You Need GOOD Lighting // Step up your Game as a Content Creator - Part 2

Note the time when the nice natural soft light comes out and immediately it comes out, pounce on it and make good use of it while it lasts. Moving on to the next level of lighting, we have artificial lighting and as the name implies it's light made by man it's not free but it's more professional that's what i'm shooting this video with right now but before i show you the lights it's good to point out that there are many ways you can light your videos using artificial lights it just depends on the kind of look that you're going for are you going for more of a cinematic look
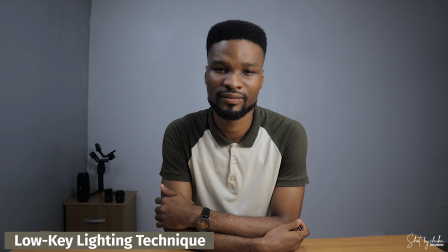4:37 that is one side of your face being properly lit and the other side having a cast of shadows also known as low key lighting technique or do you just want to light your video so that both sides of your face are evenly lit up also known as high key lighting technique so lighting is really subjective to the creator of the video i personally prefer the high key lighting technique that is both sides of my face being evenly lit up let me show you how it's done i use a three point lighting system actually i use a two point lighting system but the standard is three point and the three point lighting system is a system that consists of a key light a fuel light and a backlight let's talk about the first which is key light. Key light is your main light source. That is your most powerful light source.
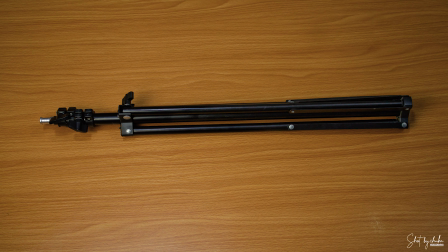5:18 I use the softbox lighting kit set up as my key lights and it consists of a stand and 85 watts CFL daylight bulb and the softbox itself. So I'm going to turn off the lights right now and start from scratch so I can show you how I build up the light system that I use.
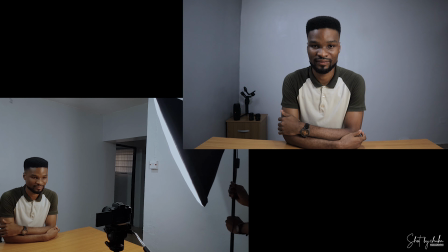5:35 I place it at an angle of 45 degrees to myself. The closer the light is to you, the softer and nicer to be on your face.
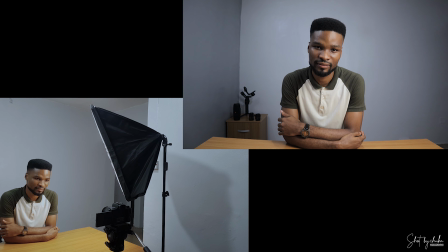5:42 I like my light soft, so I take my key light as close to me as possible.
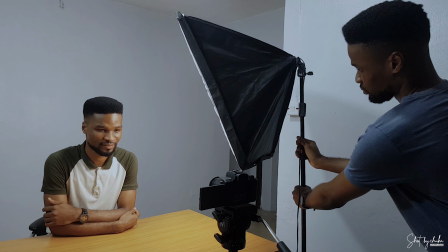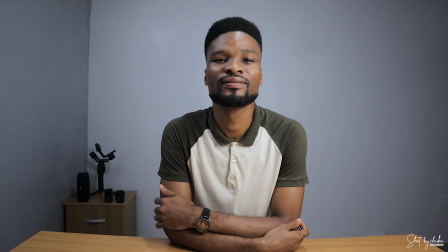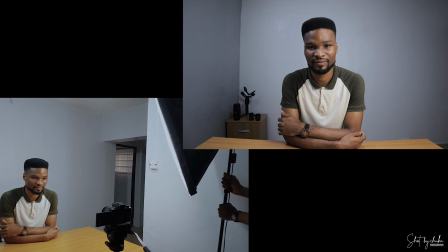6:01 But if you want the light hard, then take it backward because the further away the light is from you, the harder it will be.
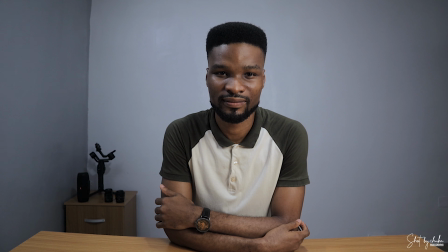6:11 I wouldn't recommend that though. It's not just as good looking as when it's close to you, when it's soft.
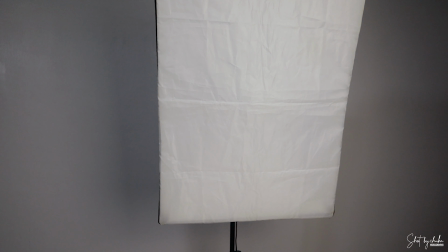6:16 Also, if you will notice, this key light comes with a diffuser which helps to reduce the harshness of the light.
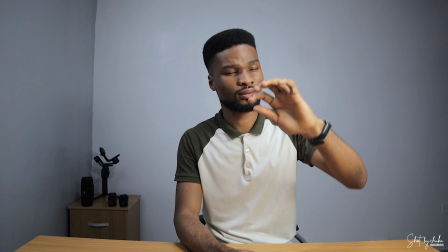6:21 Without this, the light will be too harsh and I'll be feeling the intensity of the light while shooting which will make me uncomfortable. I'll leave links in the description down below to all the lights mentioned in this video. So feel free to check them out and buy them if you want to. Moving on to the second type of light, we have fuel light and the main aim of fuel light is to fill in the shadows on your subject. Fill in the shadows on the other side of your face that the key light couldn't fill or cover. In my case, I use the same type of soapbox lighting as my key lights for my fuel light because I want both sides of my face to be evenly lit.
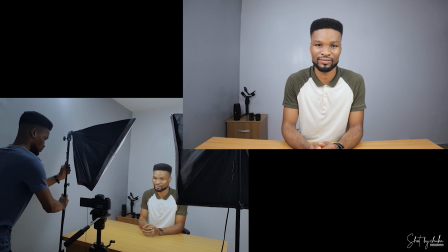6:55 I place it at 45 degrees to myself, but this time at my other side, which is at my right, and I also bring it as close to me as possible to get that soft,
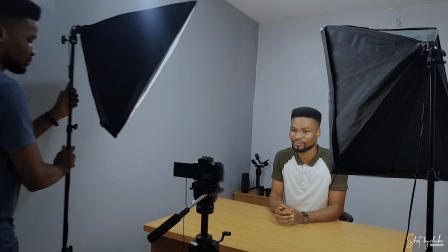7:03 nice looking light.
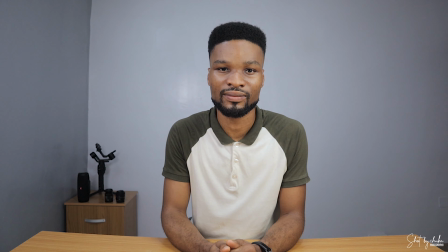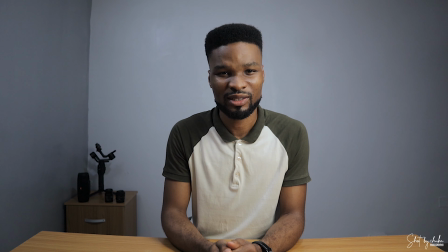7:10 Turning it off. Turning it on. Turning it off.
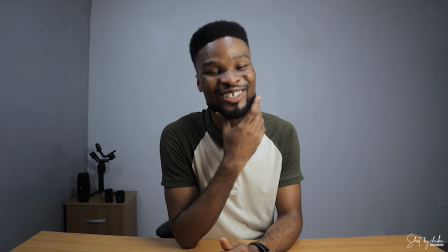7:16 Turning it on. Turning it off. Okay, that's enough. What's the matter with you? Some people prefer the look they get when using just a key light or a key light with a dimmer-filled light. They say it's more cinematic, the kind of lighting used in movies. It all boils down to personal preference. I personally prefer using both lights, but if you prefer using just one key light, then that's okay. Whatever works for you. Last but not least, we have backlight. What this light does is that it separates the subject from the background. That is me, the subject, being separated from the background. I don't use a backlight, but if I used one, it would look like this.
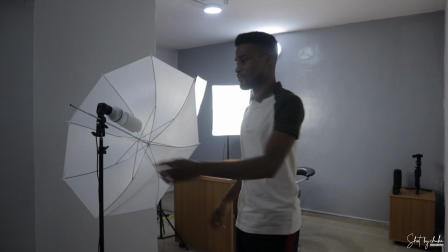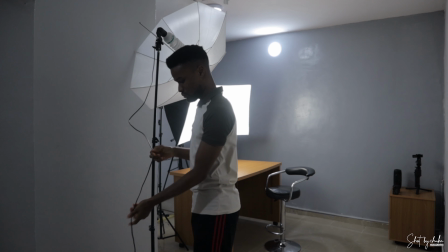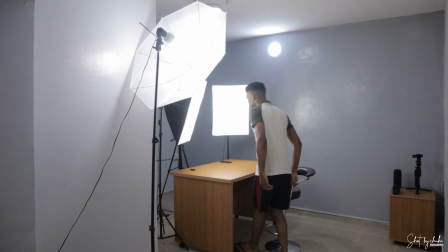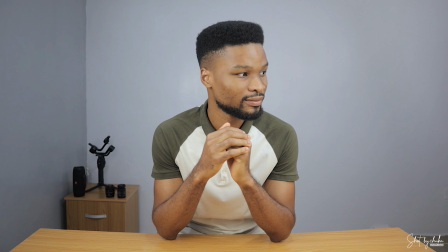8:13 Notice how it creates a demarcation between myself and the background, making me pop more.